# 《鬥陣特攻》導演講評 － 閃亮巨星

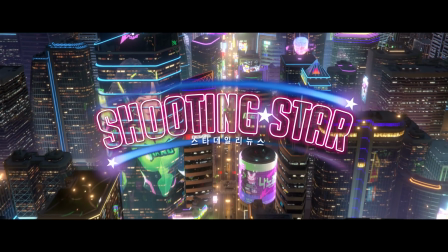[0:01]
Hi, my name is Ben Dai, and I'm the director for our latest Overwatch short, Shooting Star.
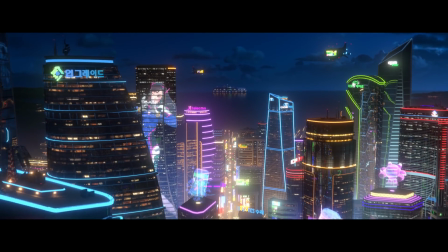[0:07]
And hello, I am Jake Patton, the editor for this short.
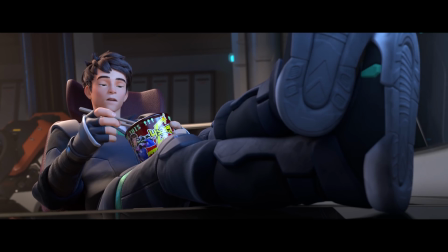[0:11]
From the beginning, when we were conceiving the story, Jeff Kaplan came to us and wanted us to tell the story of D.Va, but that no one else knows about.
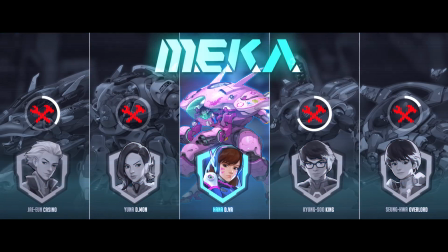[0:20]
It's the other side of D.Va that only a few people know. We spent a lot of time because he's one of the most well-known characters from the game.
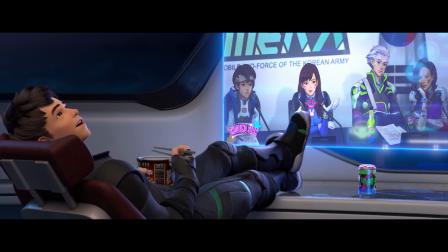[0:29]
She has a very distinct attitude and behavior in the game, and we wanted to preserve that,
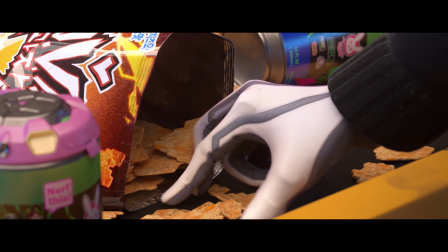[0:35]
but we were trying to show a side of her that wasn't front and center to the public eye.
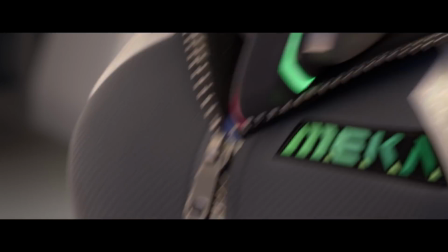[0:40]
I think that was probably the hardest thing to do,
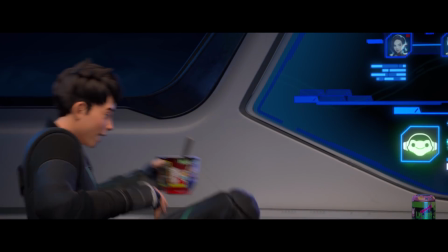[0:42]
was to find the right balance between D.Va's casual attitude versus her public image.
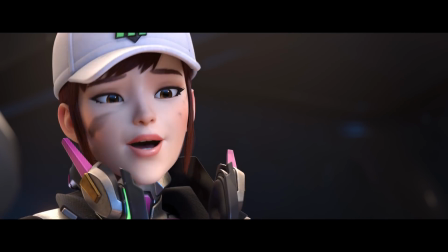[0:50]
Absolutely. I think a lot of it comes from the actress as well.
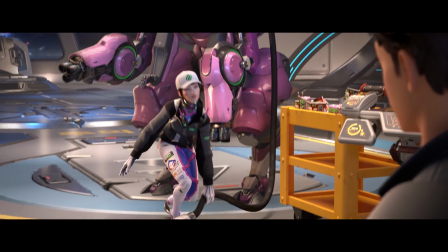[0:55]
She spent a lot of time doing gang lines, so she had this very unique sound to D.Va when we were playing her,
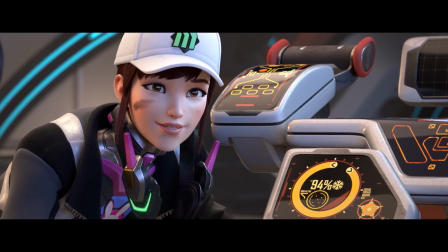[1:02]
but then we asked her to sort of take it down a little notch and then maybe actually, you know, play her as like a normal person a little bit more.
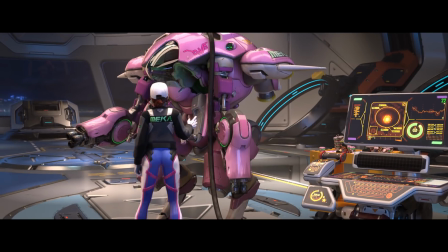[1:11]
She actually pulled it off really well because she just went in and started to really relate to the character,
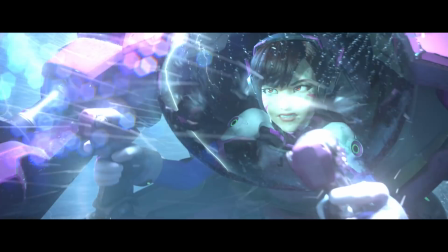[1:17]
who she is as a real, you know, it's a real girl, you know. The flashback scene, for me,
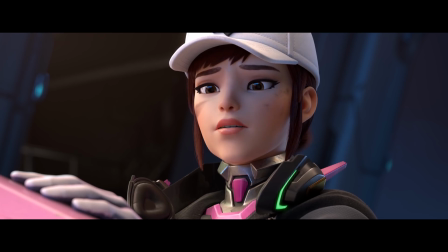[1:24]
it really works as sort of a peek at what D.Va is carrying on
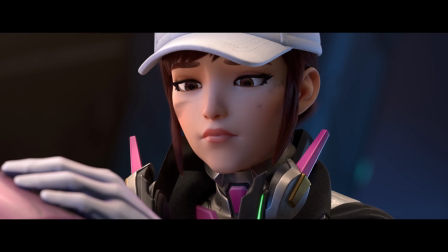[1:29]
her shoulders as the hero of Busan and as the main character of our piece.
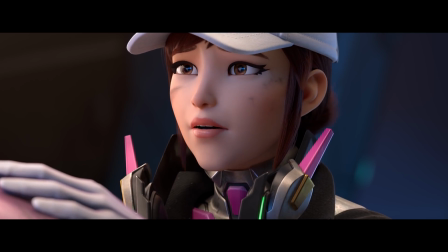[1:34]
And it's this conversation with Dae-hoon that she's sort of exposing what that feels like and
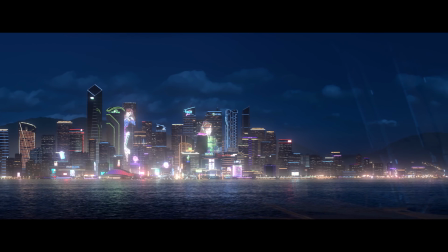[1:41]
what she feels like she's going through. and he's trying to be her friend and really sort of take some of that burden,
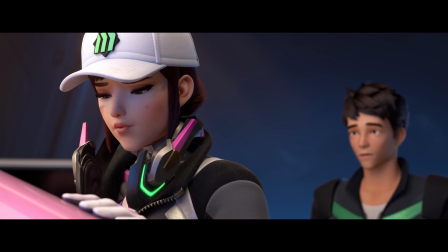[1:48]
but she's a little standoffish. And then we get this line from Dae-hoon that sort of sums up the whole show.
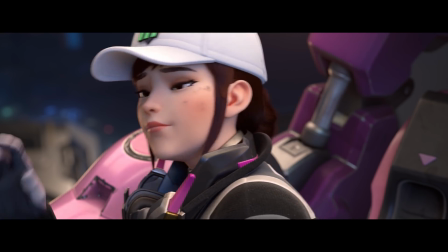[1:55]
It's like, don't be afraid to ask for help. And, you know, it's a good life lesson in general, but for D.Va, that's hard to do.
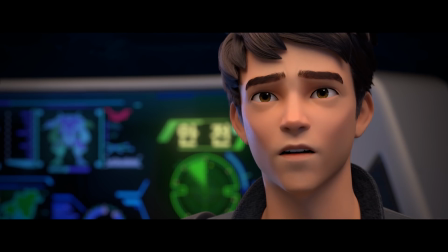[2:04]
Yeah, I mean, the idea is that you can't do it alone, and sometimes even the best soldier needs help.
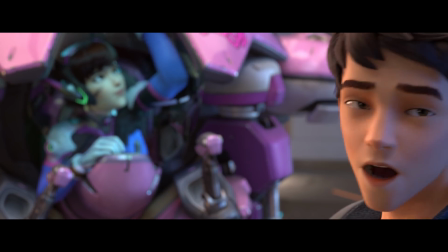[2:12]
Yeah, exactly. So, I mean, that's the premise of the whole film, you know.
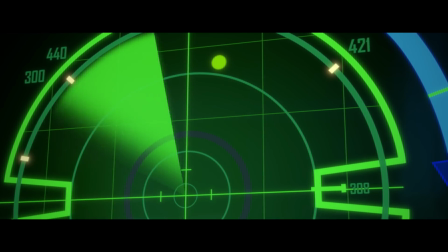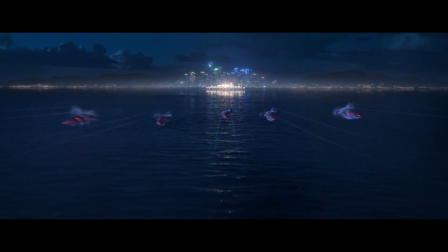[2:24]
So something that really resonated with me when I was growing up is watching anime and seeing some of those flying missiles
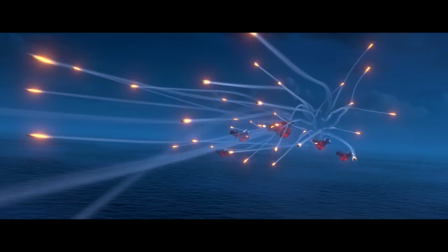[2:32]
streaking across the sky. And I really want to recreate that feeling.
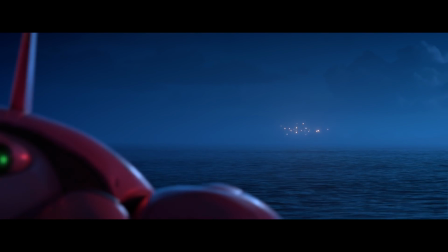[2:36]
And watching some of the movie growing up in the 80s has to do with airplane dogfights and stuff, really inspires some of these aerial combat sequences.
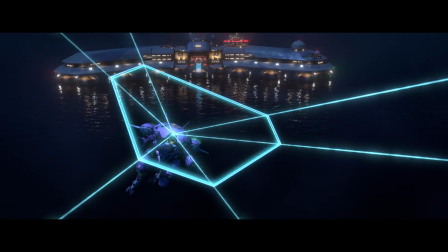[2:47]
During production, we have a stage after storybook called Previs.
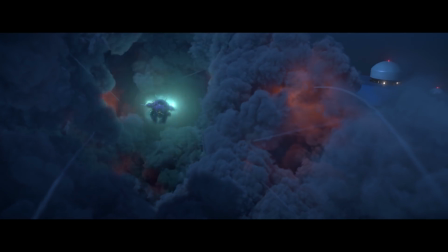[2:53]
One of our Previs lead, Don Ta, he actually took upon himself to sort of choreograph the sequence,
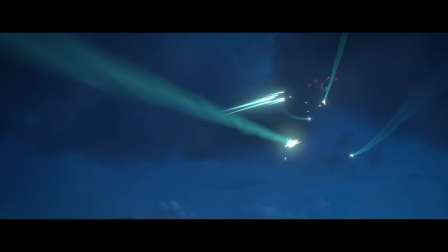[3:02]
cutting footage from live action and anime, animation from different movies,
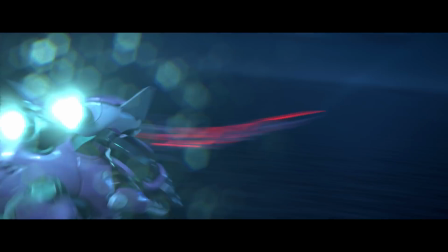[3:08]
You sort of just did this collage of imagery that pretty
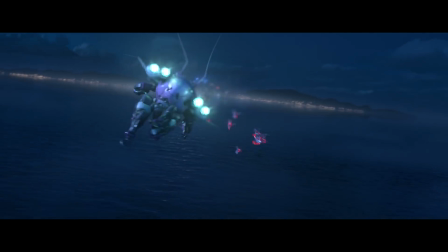[3:13]
much dictated the whole aerial combat sequence.
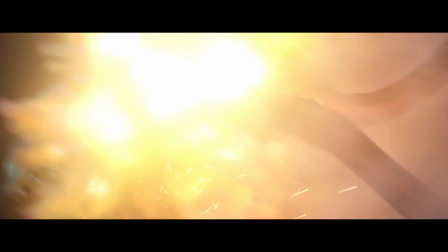[3:18]
Yeah, it helped a lot. It was awesome. We were able to get a lot of ideas from how things would move through,
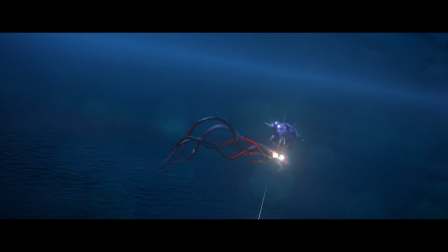[3:25]
and the speed at which you can cut an air combat scene is interesting, because there's not much to show.
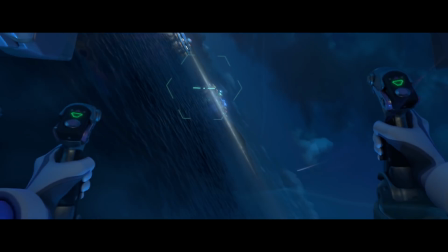[3:32]
I mean, it's the vehicles and then the interiors, and we're over water, so it's even simpler.
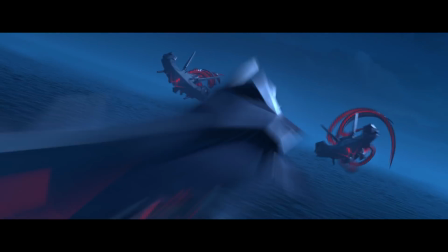[3:39]
But that reel really helped me as far as helping to find the right feel
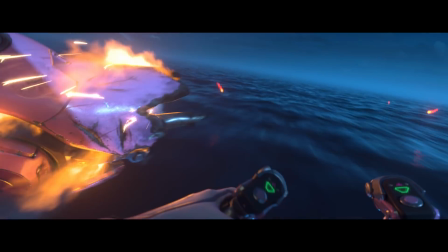[3:45]
for the pacing of the action and still have our moments where we can stop down and have moments like this,
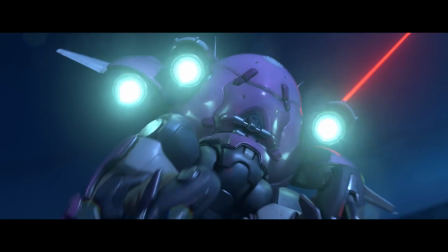[3:52]
where they're having a conversation, but you're still feeling the action, you're still feeling that there's jeopardy and danger.
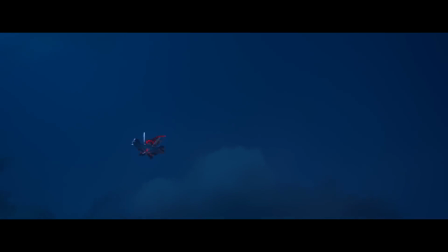[3:57]
It was great that he did that. And then from that edit, we actually created the 3D animatic, what we call it, the pre-vis edit.